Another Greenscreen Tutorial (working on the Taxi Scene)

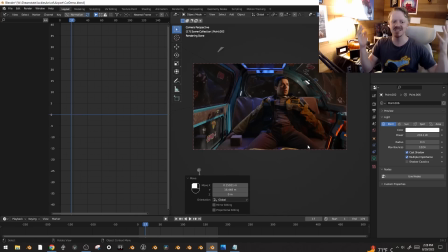(24:48)
It's like, how is that sunlight getting there? It's the same thing. As long as everything's kind of feeling right, it's great. In this case, I kind of made the light really bright.
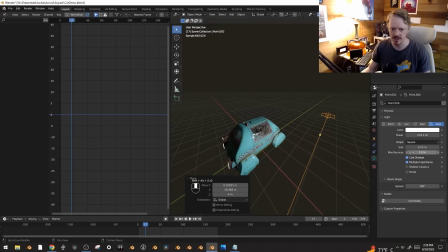(24:57)
In fact, let's make it an area light here just to control it a little bit more and turn down the spread just to localize it.
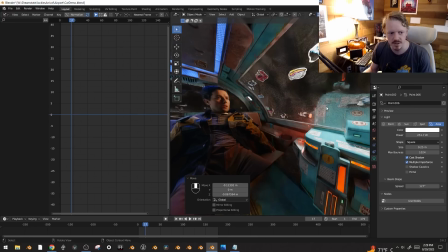(25:04)
And here, let's warm it up a little bit so it matches the actual light on him.
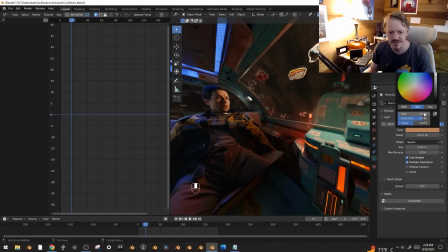(25:08)
Actually, we can eyedropper this, and this isn't the best way to do this, but I might do that and just turn the saturation down and the value up, so it's all just a little bit warm. But yeah, I made the light bright enough so as it passed by, it maybe isn't even necessarily this light hitting him directly.
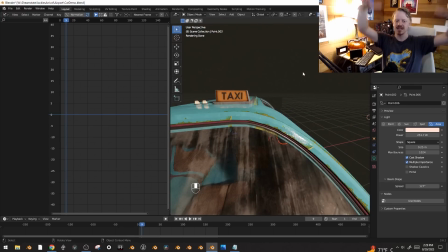(25:22)
It might just be light bouncing around in the taxi. Again, as long as everything's getting bright and dark in the same kind of way, it all works really good.
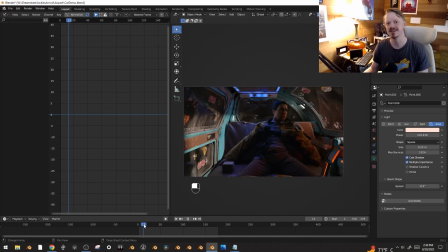(25:31)
So I would scrub through, and this is where having, you know, a somewhat decent GPU really does make a big help.
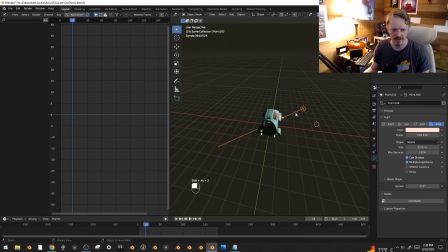(25:36)
But yeah, every time it get bright on him, I would try to line this light up here to a perfect position. Keep scrubbing, go to the next one here, and I would just duplicate this light, bring it back here, do it again. Sometimes you have to tweak the brightness, because Amy wasn't always angling it the exact right way.
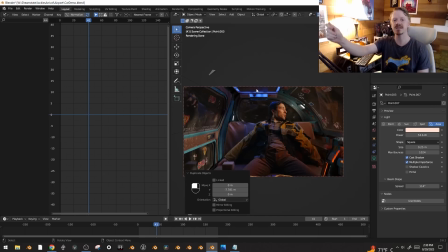(25:55)
And sometimes she's moving it faster, and other times she's moving it slower.
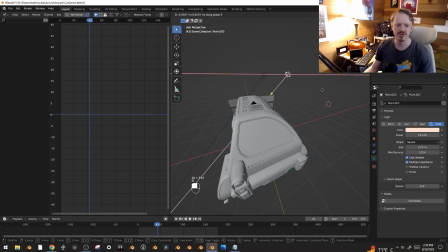(25:58)
But because of parallax, if she's moving it really fast, I would just move the light right next to the taxi, so it would go by really fast.
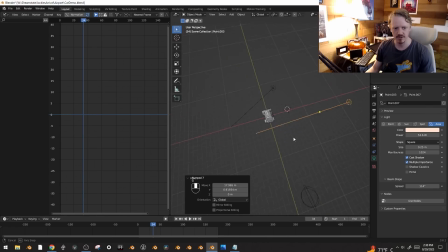(26:07)
And if she's moving it slower, I would move it further away, so comparatively, it seems like it takes longer to go by.
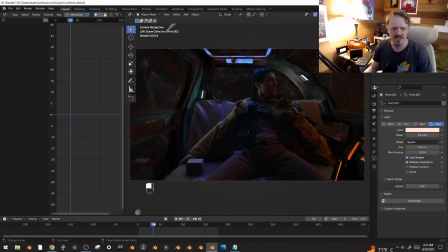(26:13)
So you can use parallax to kind of help yourself out there. But yeah, kind of just eyeballed it. Like in this case, the light's hitting him before it's hitting the environment.
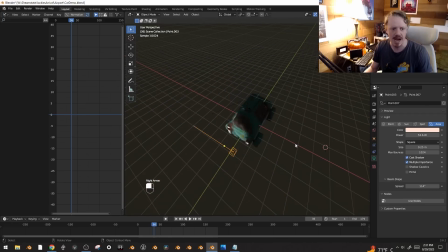(26:20)
So right at the first frame where it starts to hit him, I want to make sure it's already been hitting the environment a little bit here.
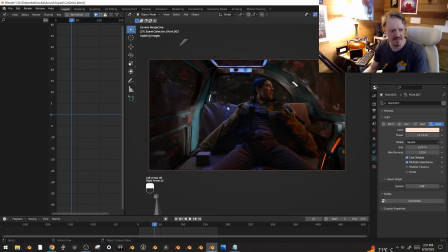(26:28)
And there we go. Yeah, that feels quite a bit better. Another thing I did, you can see the shadows here kind of give away that Tom isn't actually sitting there.
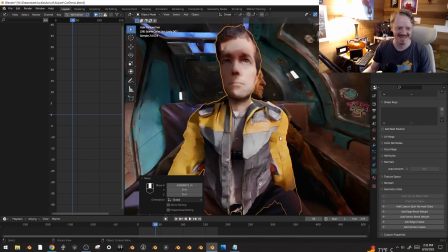(26:35)
I added this Tom scan here in basically the same place he'd be sitting, and wow, look into his wonderful quad-pupiled eyes.
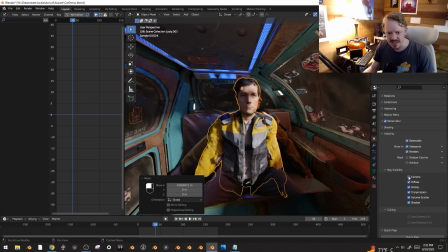(26:43)
And then under object settings, I unchecked camera visibility and I guess glossy, so he doesn't show up in the reflection.
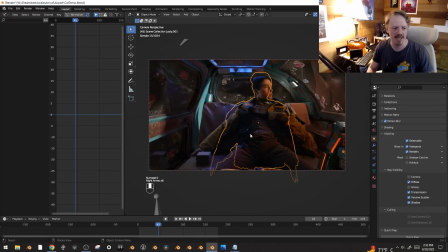(26:51)
I only want the footage to show up, but that way as the lights go by, you can kind of get a better sense that Tom is actually sitting there.
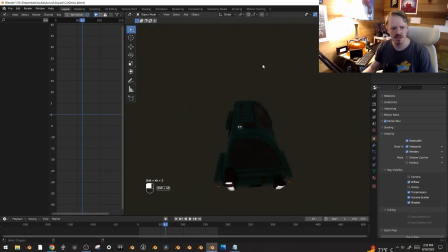(26:58)
This next one is a little bit of a dimmer one, and so here, I'll just stick this here. Maybe just move it slightly further away. Although again, as I said, because it's further away, it takes longer to go by, and so I might just want to keep it close by and keep the brightness down a little bit.
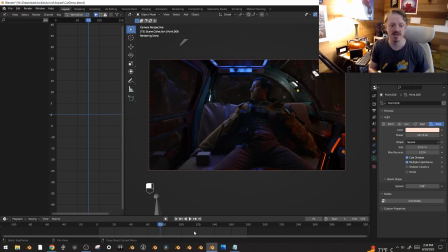(27:18)
And when I'm not stopping to explain what I'm doing, this process goes really fast. It just took a couple minutes to kind of set up the entire thing.
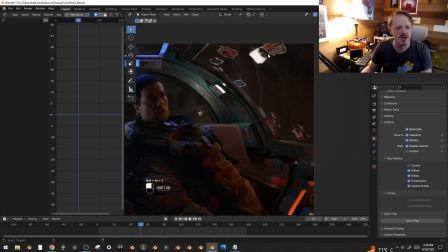(27:24)
One thing you might notice is as the lights go by, you can actually see them through the window. Like, you can't regularly, but once you're seeing them through glass, they show up as the shape that they actually are. And I didn't really like that because I wanted there to be like street lights, not just like big white rectangles.
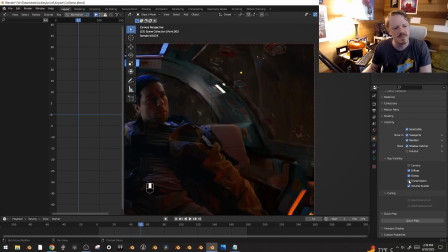(27:39)
And under the object visibility, you can uncheck transmission, but that means that light just won't affect with any transmission at all. And I liked how these little ripped bits of the stickers were a little bit backlit, so I wanted to keep that.
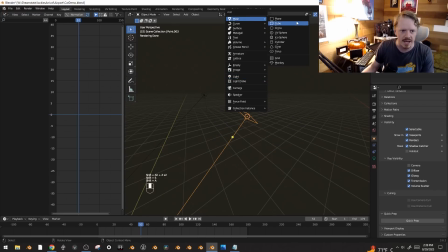(27:52)
So what I ended up doing was just modeling a kind of street light around these lights here, parenting it to the light, and under the object properties, unchecking shadow so that this light can still cast light out of it.
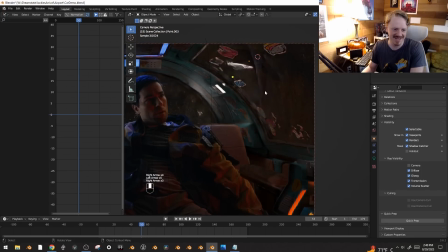(28:09)
And that way, at the very least, it's street lights going by instead of just these ambiguous white rectangles.
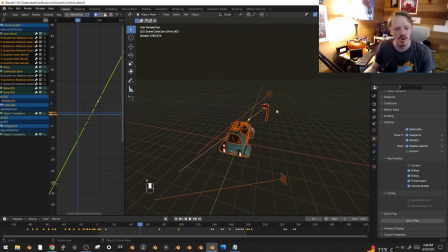(28:15)
But yeah, so once I had all of these lights timed up in the right place, I basically just built the environment around the lights to justify, you know, if, say, Amy had, like, swung the light really slow. Maybe I would have put in like a big video billboard that he drives by or something.
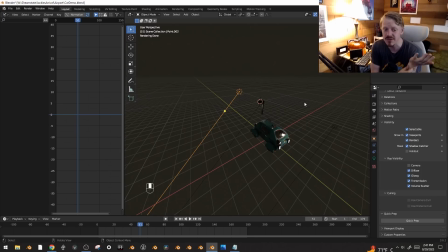(28:29)
It's fun to kind of think like, all right, how do we make that's actually my favorite thing about shooting green screen is you're in this void where random things happen. Then when you get into the computer, it's like, all right, let's figure out a way to justify all of these random things. And usually it's the unexpected thing or the thing that goes wrong or the thing that accidentally ends
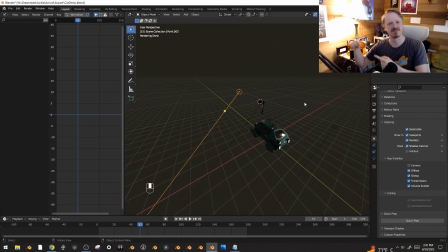(28:46)
up on set that like you have to kind of justify in a creative way that kind of makes the scene.
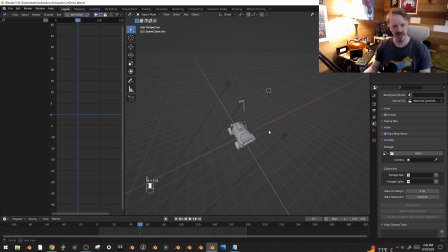(28:52)
At least that's my favorite bit. And yeah, then you just have to build a city outside the window.
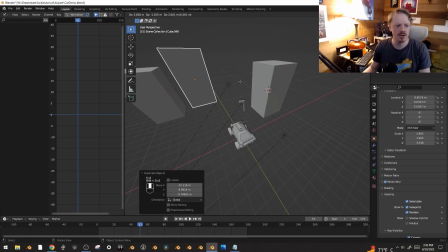(28:56)
You can model, you know, a bunch of cubes and stuff, because that's kind of buildings.
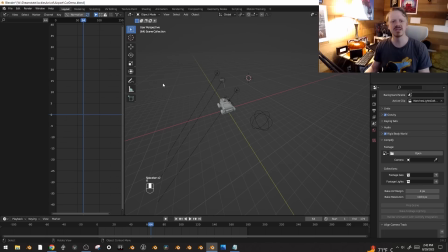(29:01)
Pairing them to this empty here so they move by. I've been using the sprawl asset I made a lot, although I try not to rely on it because it's a little bit, it can feel a little bit homogeneous after a while, so I'm trying to model specific buildings so your eyes have something to look at.
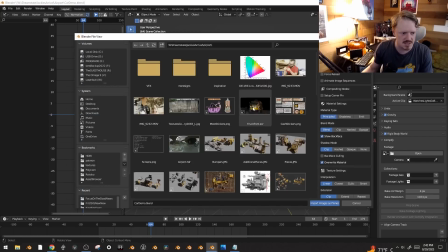(29:15)
You can also just here, F3 images as planes. Alexa's currently renovating the stage in the other room, which would be cool when it's done.
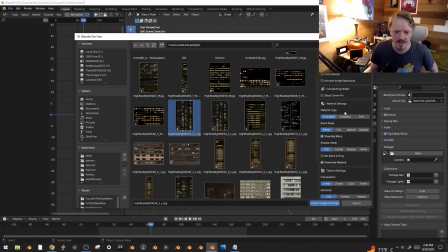(29:23)
Gonna select one of these buildings, check emit here.
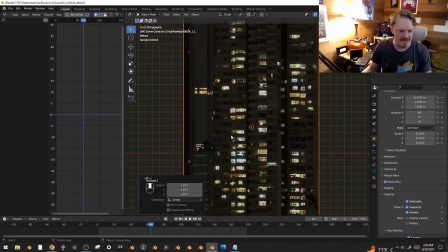(29:28)
Scale it up to about the right size so that a window relative to a car is maybe somewhat sensible, I think.
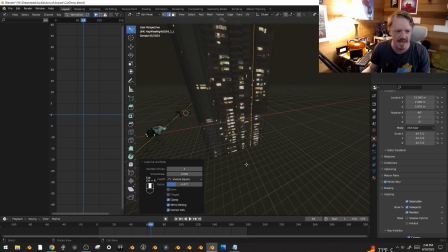(29:35)
Tab into edit mode, Control R, add some edge loops here. Maybe there, and there. And then I'm just gonna kind of fold it like a piece of paper a little bit.
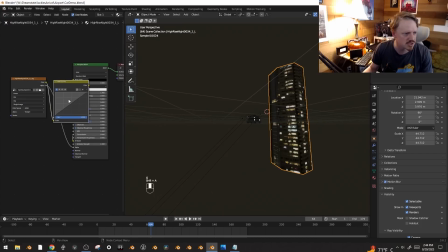(29:47)
And if I wanted under the shader editor, here, let's create an RGB curves thing and just darken the shadows a little bit so it's just the windows lighting things up. Parent this to the empty, and we can have a few of these big buildings.
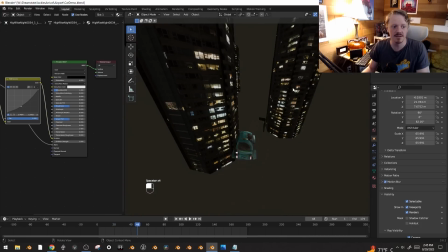(30:01)
Yeah, I've been doing this a lot in the car sequence, and they tend to look pretty realistic because they're just, you know, pictures of buildings. It might even make them brighter.
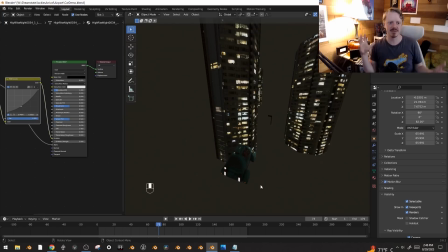(30:09)
One thing a lot of people do when they're doing night, like renders that take place at night, is they limit how bright all the lights can be. They're trying to keep everything fitting within that kind of dim space. But in real life, if you're in like a really dim, late dusk field and you turn on some headlights,
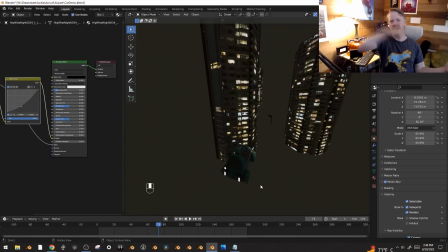(30:26)
those headlights are going to be by a magnitude brighter than anything else. So let them just be really bright, and that blown out bit is going to be oftentimes the thing that really gives you that realism that you want.
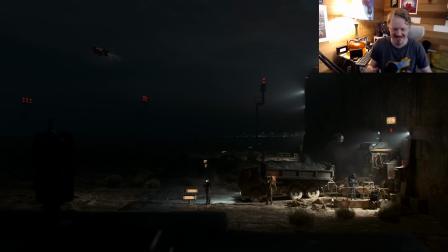(30:35)
Like in this shot I'm working on, the most realistic bit is right here, these tires, just because they're the thing that actually feel like they exist within this kind of dynamic range. These lights up here, like, why? They should be way brighter. All of this stuff over here, it's kind of like just dim and muddy. This is the bit that just looks really pretty to me.
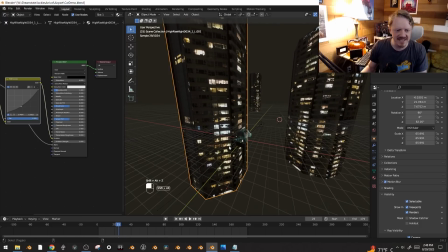(30:52)
And I'm just going to keep moving ahead on this shot, but one quick note, I definitely do have this empty moving too slow, and you can tell that for two reasons.
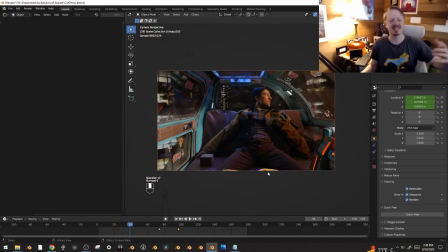(31:00)
One, like, it would work, except when you look at the footage, he's like, whoa, we're going so fast, and so that feels a little bit, it's like, no, you're obviously only going like 30 miles an hour,
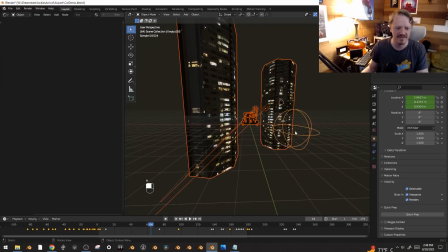(31:09)
why are you freaking out? And also the fact that I have to have all the lights going within, you know, like a meter of his window as opposed to being out actually on the street where they should be is just another implication that I should have had that empty going faster to begin with.
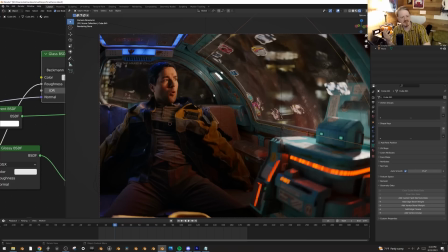(31:23)
But we're just gonna move ahead with that. Oh, and it's pretty self-evident, but I should at least talk about, you know, setting up these other lights like the blue light and all of that. The big thing, I mean, it's all really flexible, but the closer you have the light, the digital light, to matching the real light, the more it's all going to integrate, especially if they're moving around close to the light.
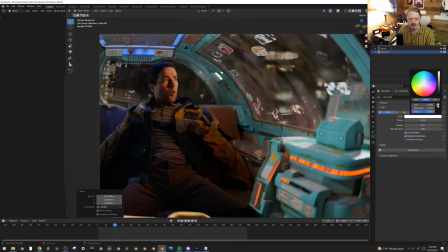(31:42)
Here, we'll put this blue light up here, and I'll just use the eyedropper to sample what color blue is actually kind of going on there with his hair.
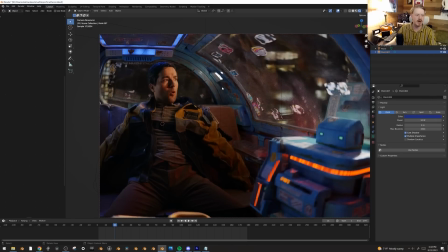(31:49)
And sometimes, you know, tweak in the saturation value, but at least that gets the hue right. And on a whim on set, I set up a little red light just to get more interactive stuff,
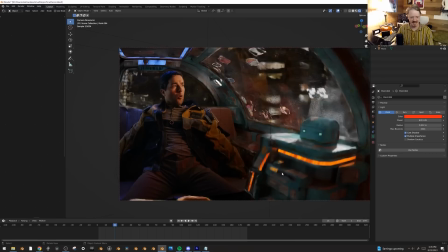(31:57)
which I kind of think was a little bit much because it means I had to design this taxi here with just this big red band around it,
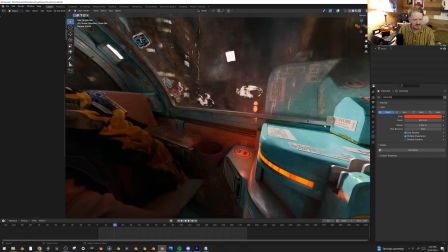(32:03)
which we're kind of implying is the glow, but it's secretly coming from this much brighter light, kind of just hidden down here in the corner. But yeah,
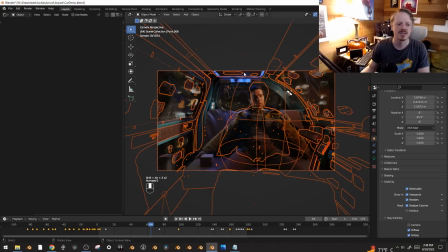(32:10)
it's movie flexibility. So we have this camera here that is taking care of the projections.
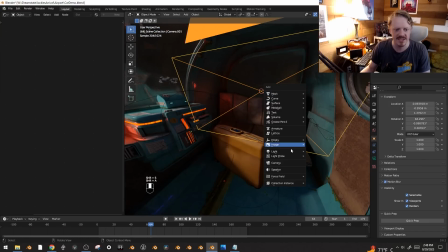(32:16)
I'm gonna hit Shift S, cursor to selected, and just create another camera at that exact same spot here.
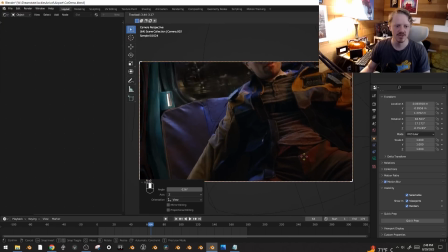(32:22)
Go into that view, and now we can just do whatever we want, and it's nice in 4K, so we can zoom in if we want to.
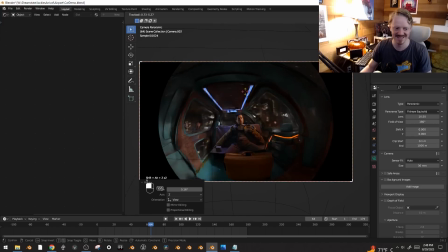(32:30)
We can look around. I really do love that we could do like this fisheye stuff.
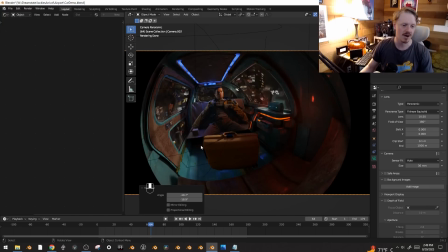(32:35)
I do wish I'd gotten more of his legs in there because I could have just rotated the camera. All would have worked. But yeah, let's change this back to perspective.
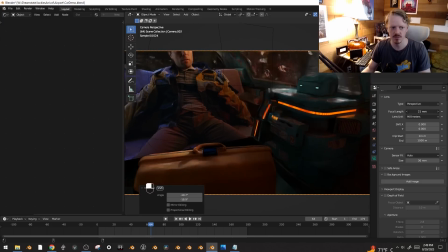(32:42)
Set this to something maybe a little bit more reasonable here.
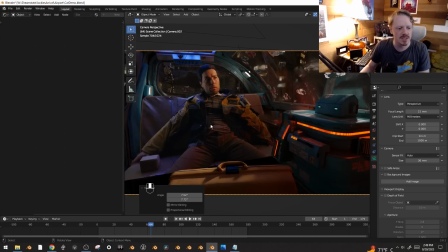(32:46)
And at any time, we can actually, here, let's hide the footage layer here. I'm gonna shift right click to set the 3D cursor here on the back of the bench.
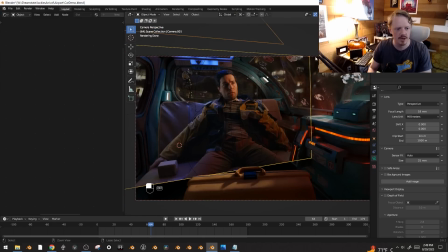(32:55)
And if I set the origin to 3D cursor and go back into that camera project view, I can still always move this camera anytime.
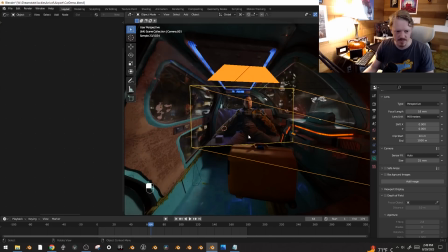(33:03)
Like in this case, I want this bag to be blocking his knees.